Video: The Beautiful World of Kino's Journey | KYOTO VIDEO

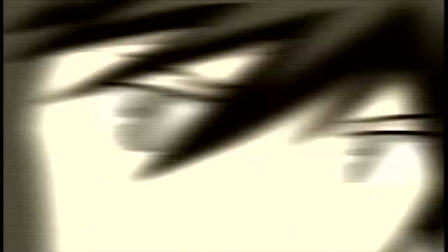742s
There's still plenty of well-animated action set pieces for you to drool over, especially in the Colosseum episode.
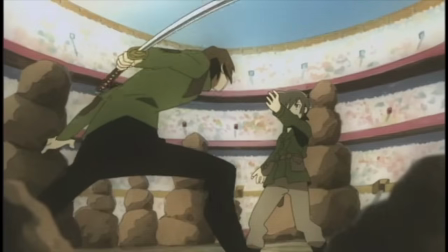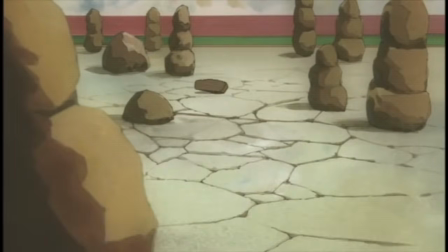757s
Sound design, courtesy of Koji Kasamatsu, is also a key component for why Kino's Journey works so well.
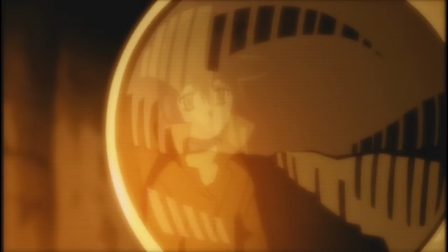764s
There's non-diegetic sounds, such as this unique bell sound which is used as the perfect period on a scene to signify an important point has been made.
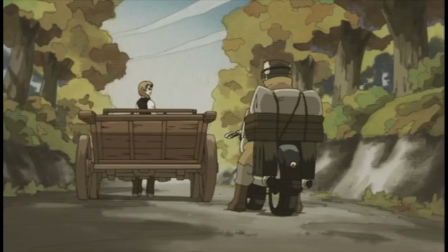772s What's the most important thing to watch out for during my journey? That's an easy one.
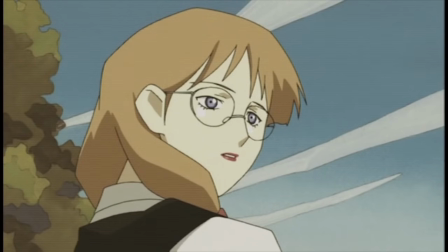778s Don't kill anybody.
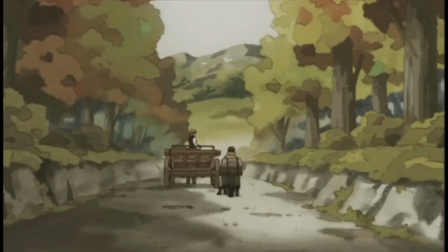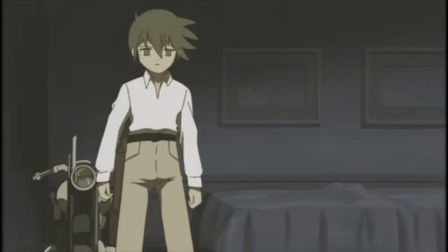785s
There's also diegetic sounds, such as the scene of Kino drawing her 44 single action revolver.
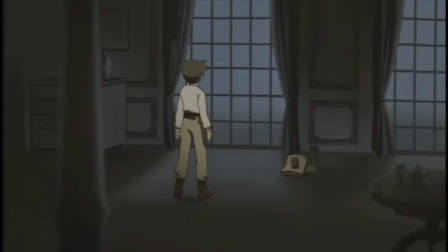791s
It is delivered with such force and power that you don't even need to see the gun when that noise goes off.
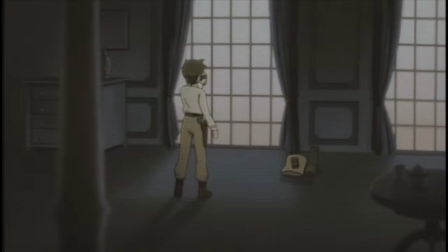797s
It's the sound of Kino meaning business.
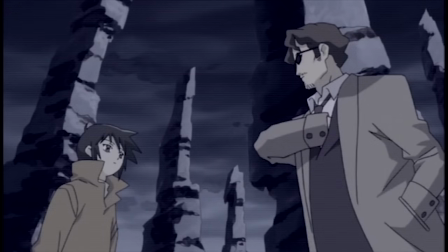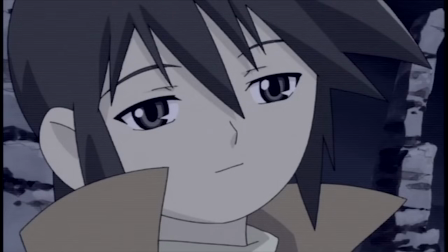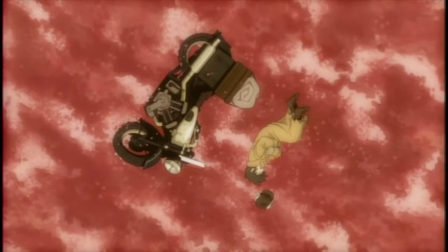809s
The music, composed by Ryo Sakai, is also like the design work in that it's simple to the point of minimalism,
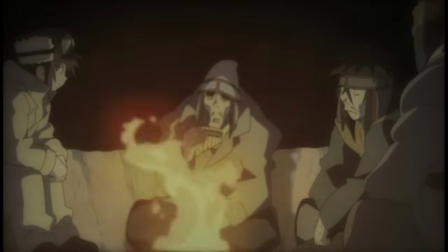816s
but fills the world with such life, using a combination of old folk instruments and new synths and strings,
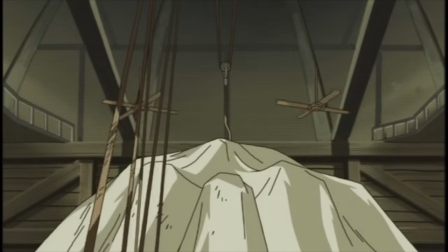822s
which fits the anime's world. I remember one review of this anime describing it as if you're hearing it over the horizon,
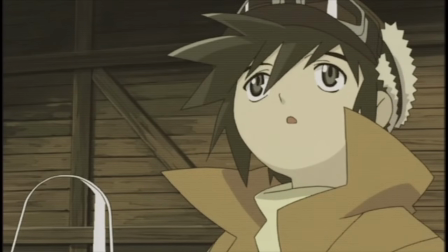829s
like it's off in the distance somewhere becoming one with the landscape, so far away, yet it wraps you in a soft blanket of melody.
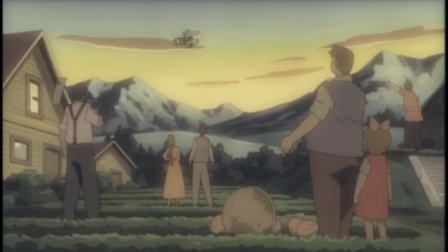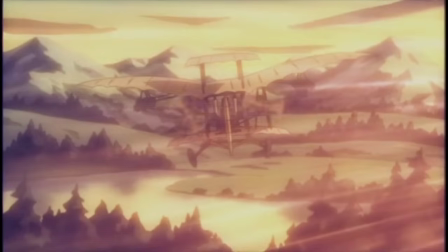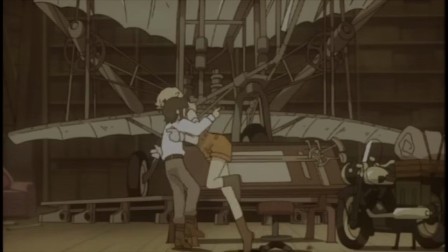850s
Voice acting, both in the original and in the English dub, are incredible.
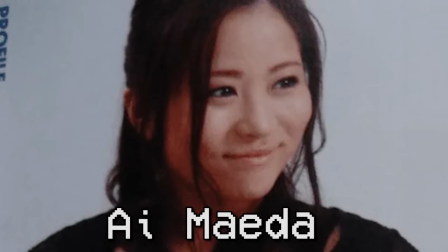855s
Voicing Kino in the original is actress Ai Maeda, not a career voice actress but an actual film and TV actress.
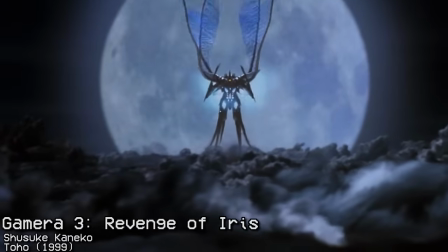863s
Her best known roles include playing Ayana Hirasaka, the young girl who seeks vengeance against humanity's guardian Gamera in the Heisei trilogy finale,
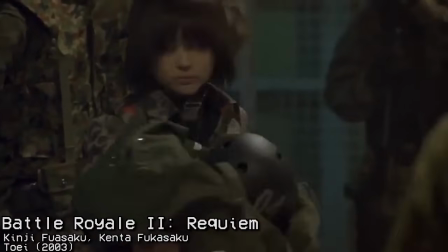872s
Gamera 3, Revenge of Iris. She also played the main protagonist in the Battle Royale sequel that came out the same year this anime did,
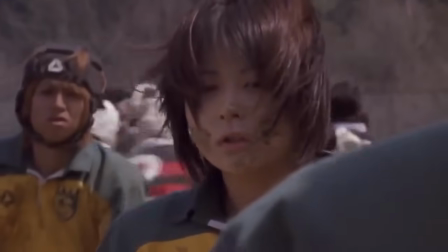879s
and considering the reaction to that film, perhaps it was for the best she had this as a backup.
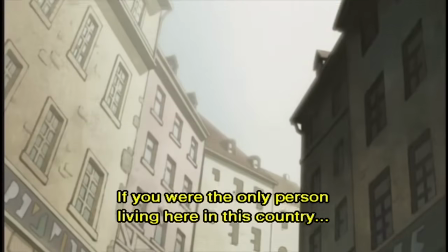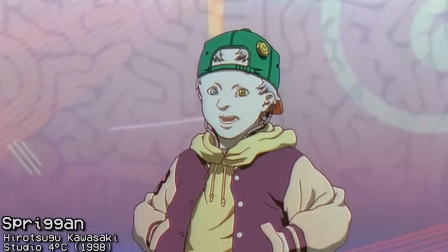893s
Voicing Hermes in the original is Ryuji Aigase, whose only noteworthy voice performance is Colonel McDougall in 1980's Spriggan.
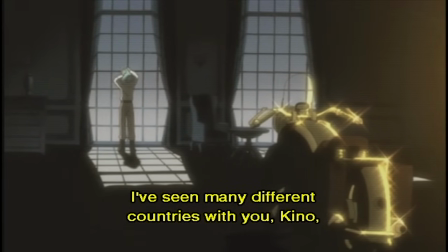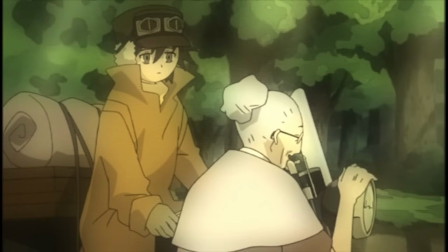908s
In contrast, the dub actually has Hermes played by a woman, namely Cynthia Martinez.
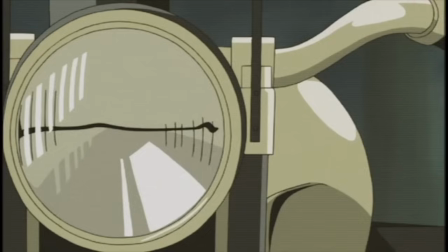914s
Through a voice filter, Martinez gives Hermes this mechanical friendliness mixed with the occasional brattiness that Kino has to gently reprimand.
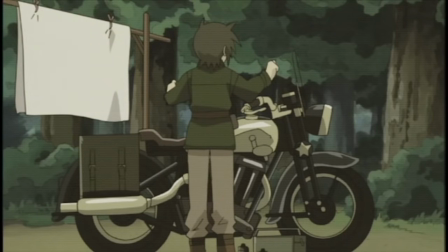It makes him a cute companion,
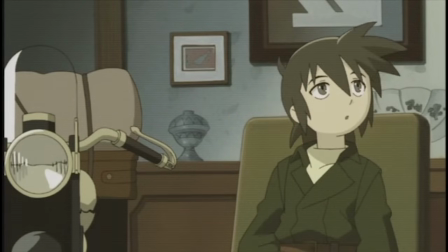935s
especially when he mixes up popular idioms and phrases.
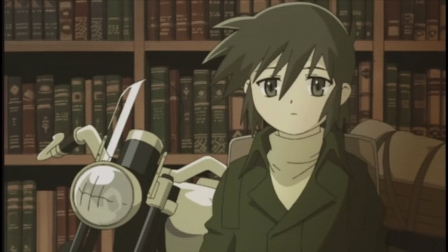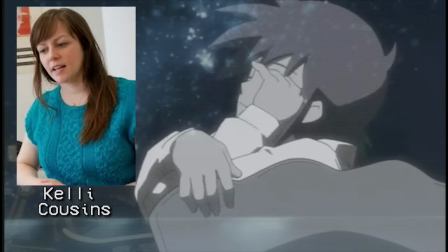946s
Kino is voiced by Kelly Cousins, who does an amazing job communicating her character.
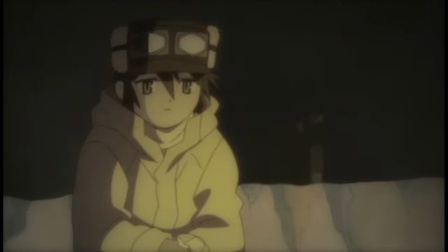951s
She sounds distant, but not aloof. And there's enough calm warmth in her performance that shows Kino's personal side underneath this seemingly cold exterior.
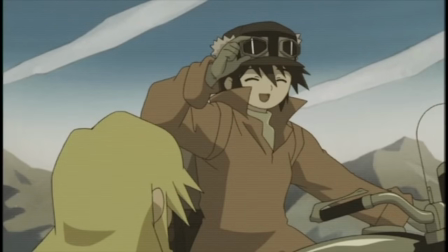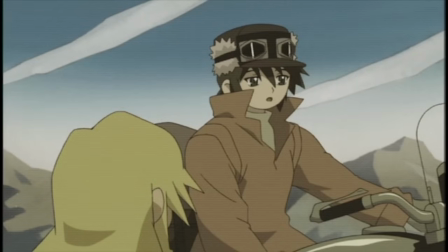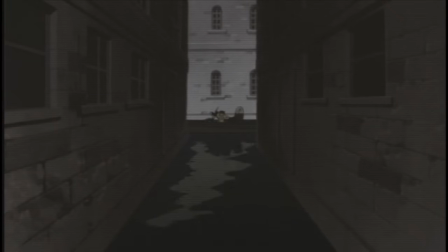973s
But that's all well and good for how the world is presented. What about how the world is explored?
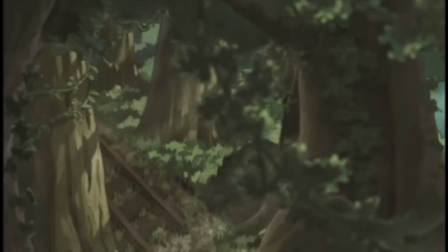982s
The world of Kino's Journey is built upon its premise.
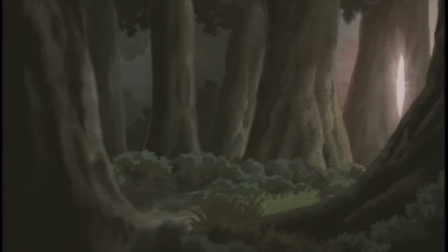985s
It's a vast Pangaea-type continent where countries are spread out with vast stretches of road and wilderness between them.